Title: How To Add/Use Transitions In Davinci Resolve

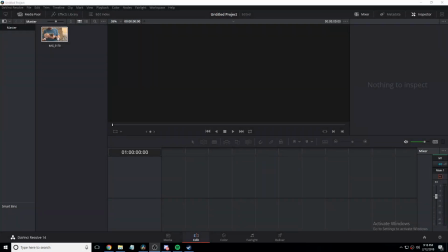0s
Hello there today I'm going to go over one of the most useful yet most skipped over feature in DaVinci Resolve. It's something that I personally kind of neglect to use because I don't really see any need in using it for most of my videos or it doesn't
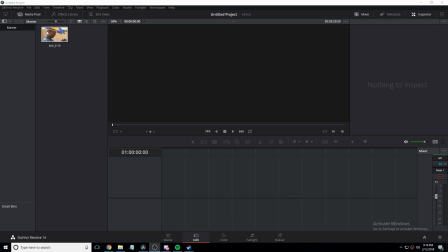18s
look as good as I'd like but for certain scenarios this is very
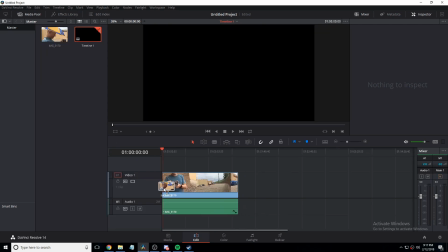23s
valuable so throw your clip in your timeline oh this is okay it's not
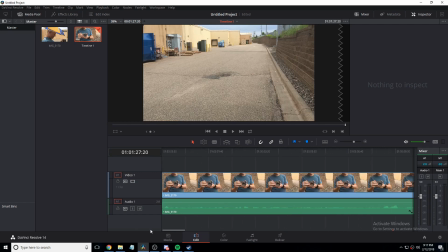28s
as short as I thought I was just zoomed out okay so throw a clip in your timeline can be anything so once you have your clip thrown
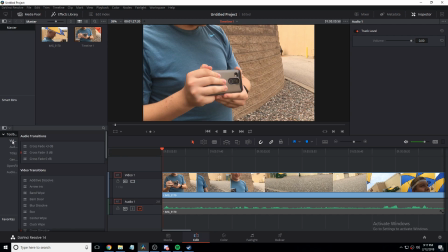36s
in your timeline go up to the effects library up here and it should start where it says like toolbar or something and you can scroll through here and look at the video transitions or you can click here and that filters it to only video transitions so now
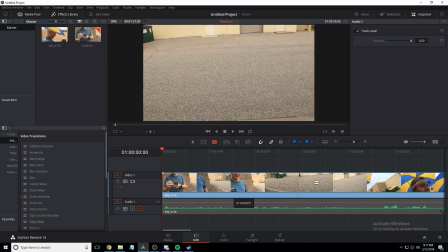50s
that you've got your video transitions up you're going to need a point where you want your transition So I'll just go like that, and then Ripple Delete, so now we can see, here's what it'll, okay we're going to need a bigger difference.
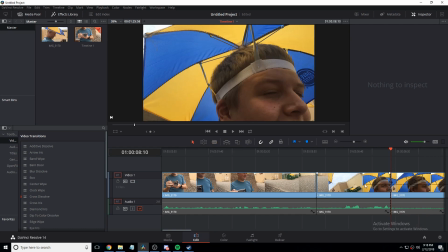67s
He was just awful at his videography there.
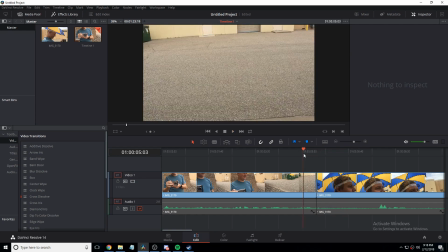72s
So then you can see it just kind of doesn't do it smoothly whatsoever. It looks fine but you've got all these things here and personally I use cross dissolve most of the time so you can see here it's
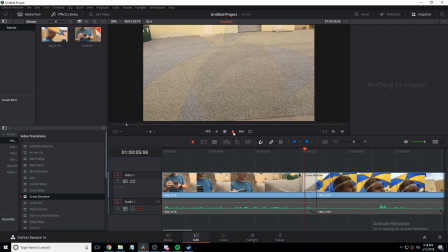91s
now slowly panning to the next clip and you can lengthen this to make it
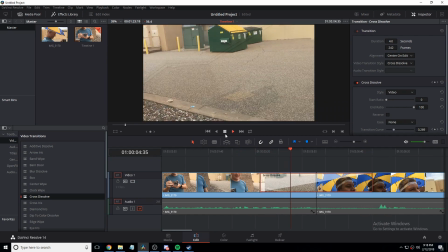96s
take bloody ages like you can see here which it kind of struggles with in real time or you can make it super short and yeah but And then for other things,
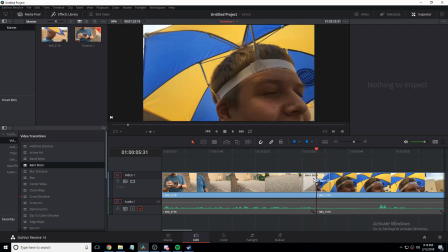112s
you've got like Barn Door, I've never used that one,
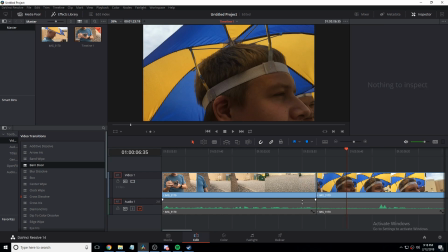119s
that's kind of dumb in my mind, but you can use it, for now we're just going to throw Cross Dissolve in there.
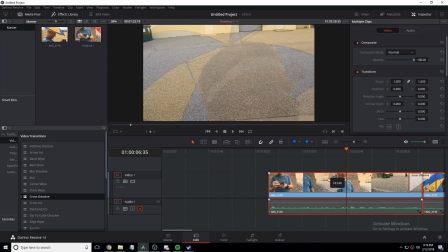127s
And at the beginning of Clipped you can throw in a Cross Dissolve,
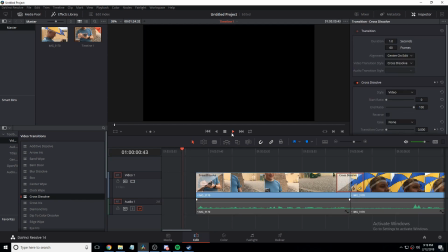133s
sometimes, okay there you go, and it'll bring in the video smoothly. So that's a nice thing that I should probably do with most of my videos like this.
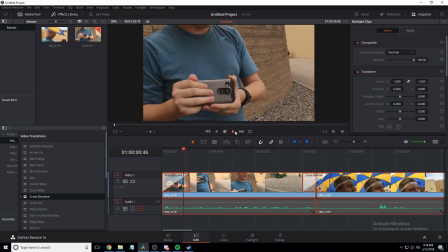145s
So I quite like the way that looks. So I bet you this is 4K footage here.
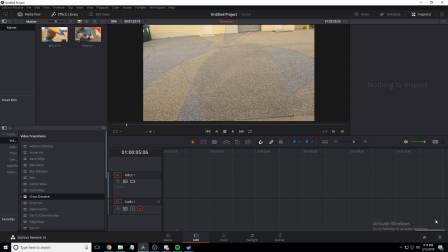151s
That's probably why it's so stuttery. And then of course at the end of videos you can also kind of get it,
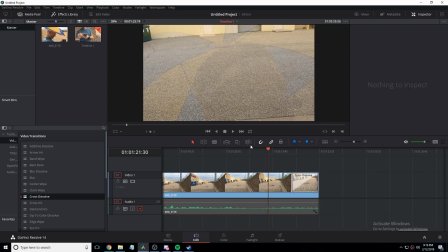158s
you can get it at the end and then you can have a pan to blackness.
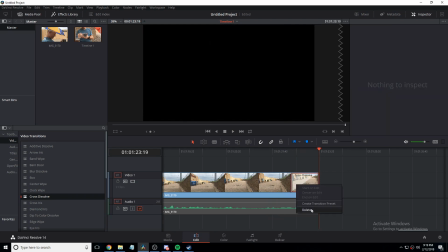166s
which is quite nice yeah you you got like
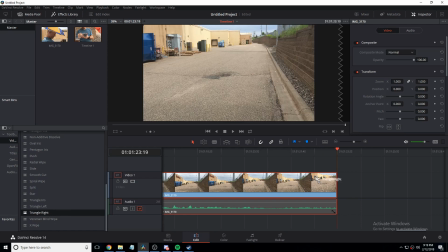172s
all of these things like don't even know what half of these do you kind of just got to play around with it okay that's what that does star I would assume just does something
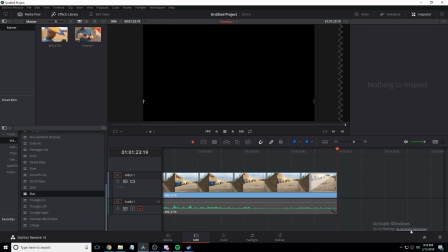187s
use that one that's a brilliant one this is probably one of the things that I would
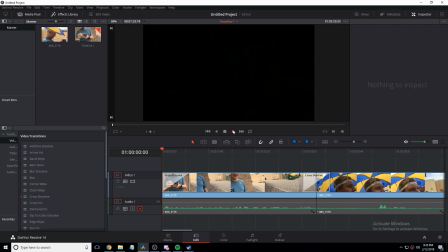193s
use to make a video look even more professional just because it's better than having these like
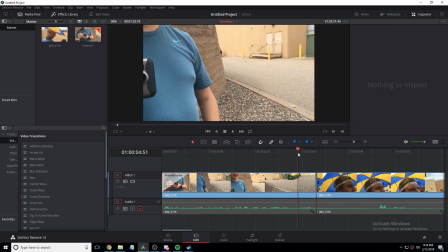199s
hard cuts like you can see here you know
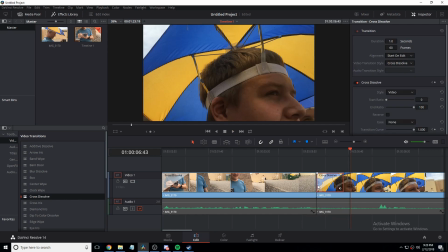204s
compare that compared to come on I guess that works it's not
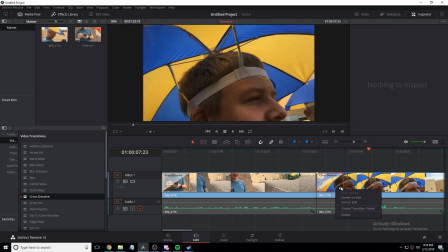211s
gonna look as good but that compared to this there's quite a big difference of course you want to make sure you get it right on the middle there
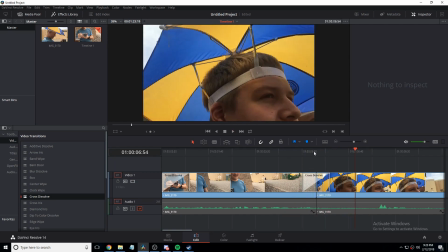219s
because then in my mind it looks better it doesn't really matter how you do it but yeah that just looks loads better than what it would look like so yeah thank you for watching this video i will see you next time goodbye